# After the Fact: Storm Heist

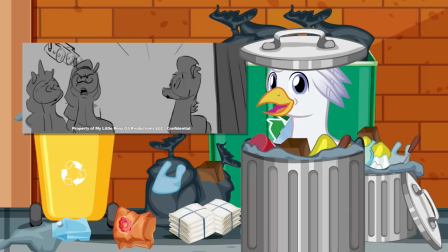[4:08]
Though Van Dyck did clarify that they are indeed related. It's just that Pip can't make out the culprit.
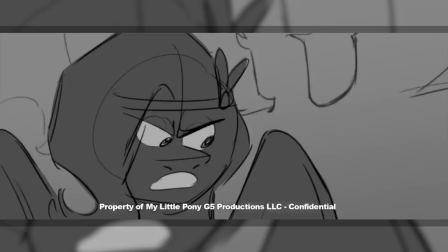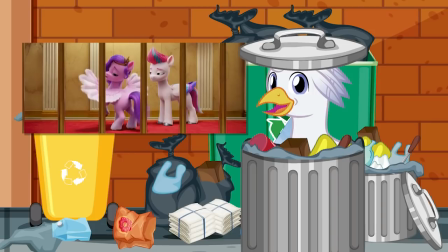[4:20]
Here's the biggest thing about this could have been seen. It makes me appreciate the fine line Pip's character walked.
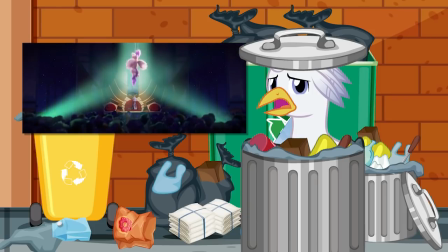[4:26]
In so many ways, that moment where she's revealed as a fake flyer is karmic. Pip was complicit in maintaining the lie.
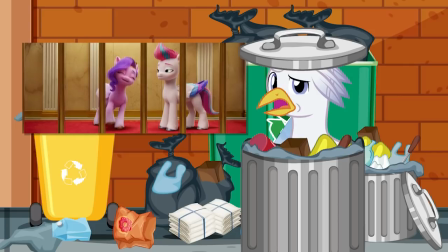[4:33]
She benefited from the lie. She did not, however, start the lie.
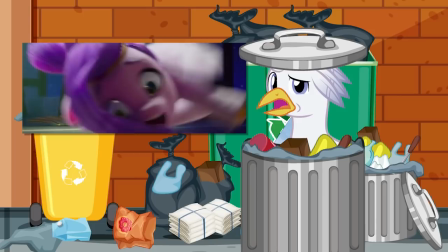[4:37]
If she had been crueler to Sunny and Izzy, I might have felt a greater satisfaction at this harsh revelation.
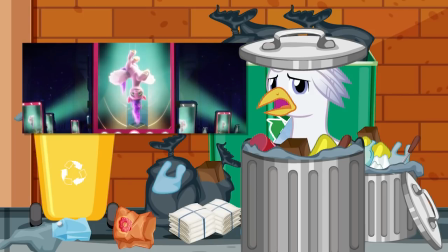[4:43]
Instead, there was the right amount of vulnerability to make me feel sympathetic.
Zip?
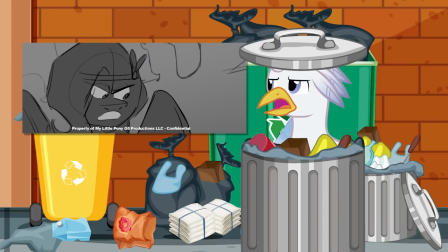[4:48]
The Pip in this animatic is much more selfish and hostile, so I feel no sympathy when Zip,
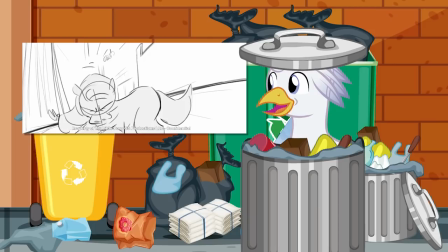[4:53]
who is able to fly, outperforms Pegasus guards and sends them crashing into Pip.
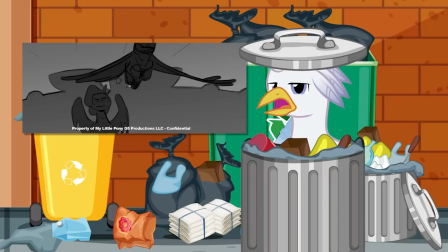[4:58]
Really, it comes down to the phrase, seize her. How often do you hear a good person say that?
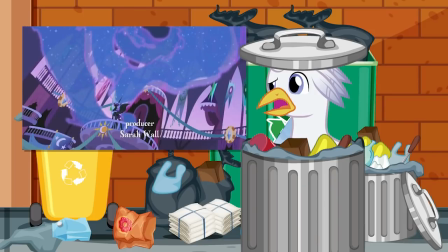[5:03]
I can only think of one time.
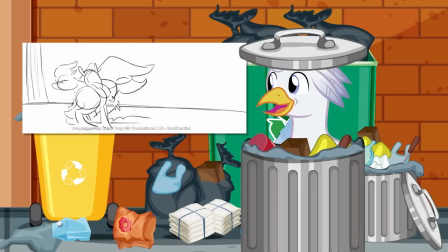[5:09]
not much more to say afterwards the team makes their escape with each member having at least attempted a contribution that was something with which the movie
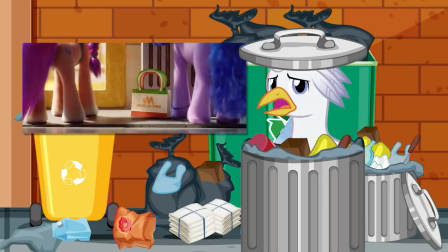[5:16]
struggled it was hard to give each pony a role in the various scenarios poor zip didn't have a standout moment after the zephyr heights heist and even
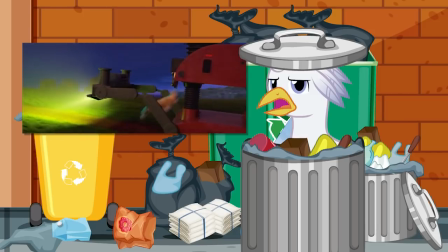[5:23]
battling sprout she and hitch just made things worse okay
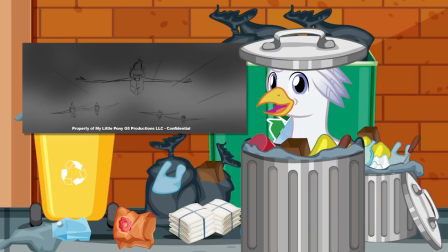[5:31]
that was a bad So the other takeaway I have for this is a good challenge to future writers.
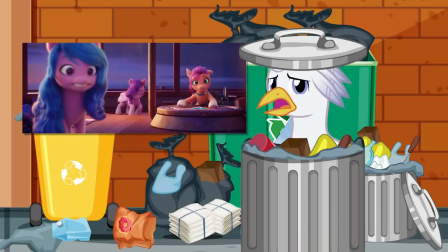[5:36]
As hard as it might be to introduce a character into the team, it's just as important to ask how they continue to contribute.
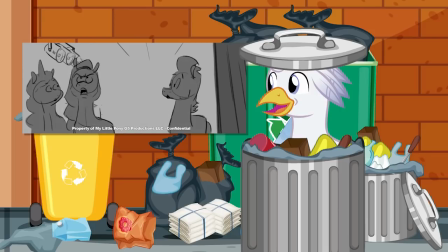[5:42]
I'm glad for this little insight into the early production stages and the evolution of a story. The story behind a story, really. Now, if you'll excuse me, I'm off to see what I can find in the Equestrian Education Association's Recycling.
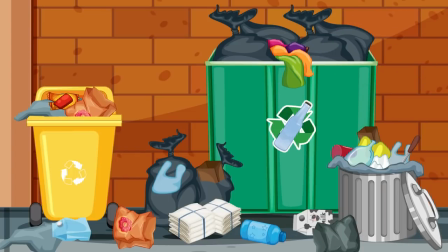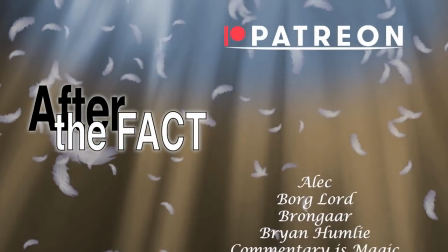[6:03]
Thanks to all my Patreon and Ko-fi supporters.
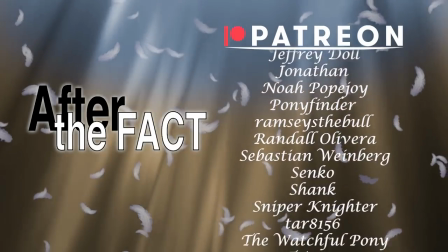[6:06]
You help keep these videos self-sustaining. if you'd like to support after the fact on patreon or ko-fi you can find links in the description
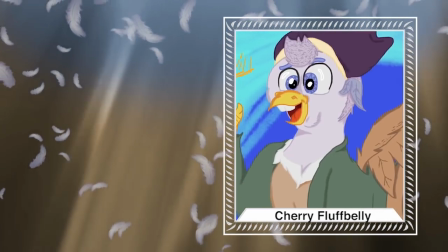[6:13]
below and thanks to the folks who gave of both their time and creative energy and if you have any artwork of silver quill i'd love to see
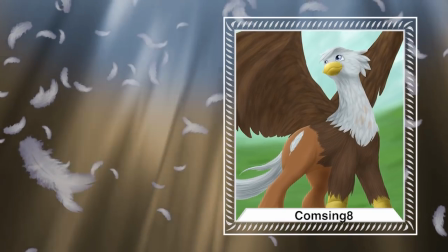[6:20]
it you can tag me as mlp silver quill on deviantart or Twitter.